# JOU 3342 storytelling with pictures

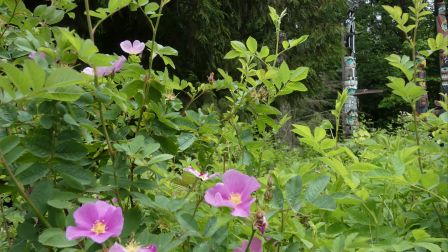So remember, as a visual storyteller going forward,
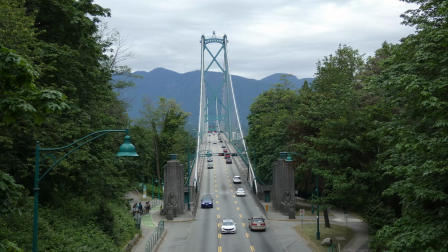common practice is to watch the sequences and judge the boredom factor for each type of shot.
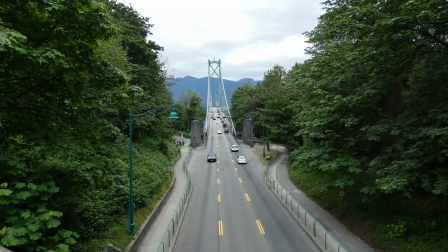In other words, if you want your wide shot, your establishment shot, to be up longer than 3 or 4 seconds, it shouldn't be boring. If it needs to be up for 5 seconds, that's okay.
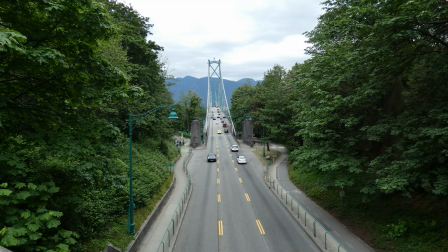But generally, our eyes get bored after about 3 or 4 seconds, so you'd want to change the shot to the medium shot.
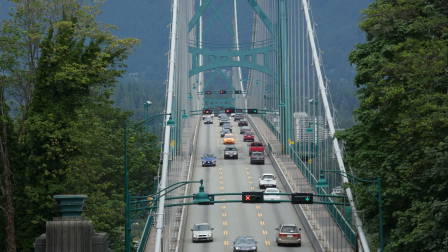And the same thing, and it's a repeat the process over and over and over, so the viewer or the audience doesn't get bored.
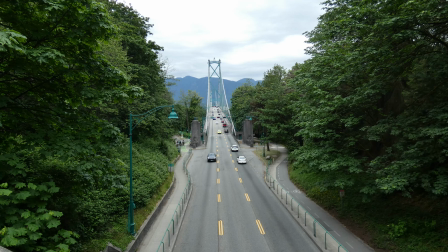It's about 3 to 4 seconds is the common range for our eyes, our human eyes, to get bored.
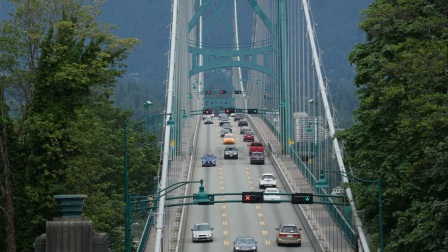So remember that.
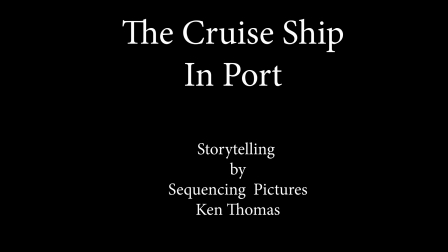What do you think the visual intent is of the photographer of taking pictures of a cruise ship in port. What does he really want you to see? Well, you'll find out if you watch it in sequence.
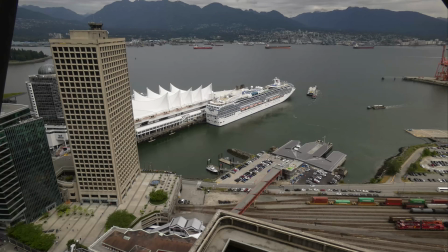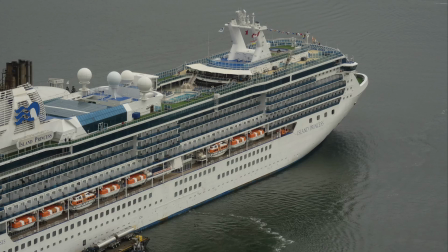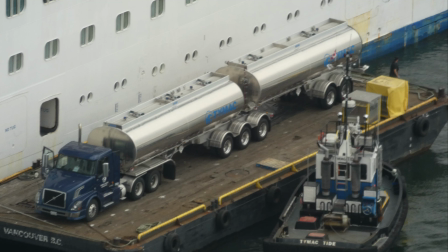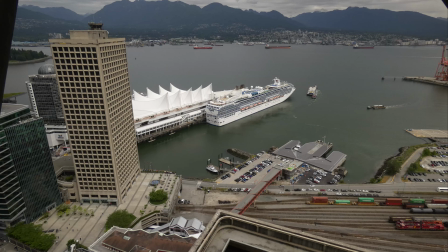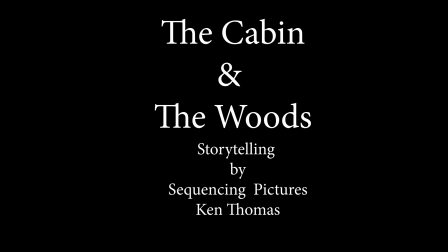Finally, as we explore the cabin in the woods, the audience is exposed to a series of sequenced pictures that tells a story. That's visual storytelling, and that's what our goal is. Using this technique, the audience can determine exactly what a story is about or what it could be about.
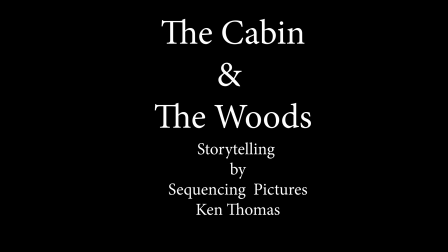The best use of sequencing pictures allows the photographer to tell a story using only visual representation with perhaps maybe some music accompaniment, but no words. We'll discuss words when we address the topic of video sequencing later.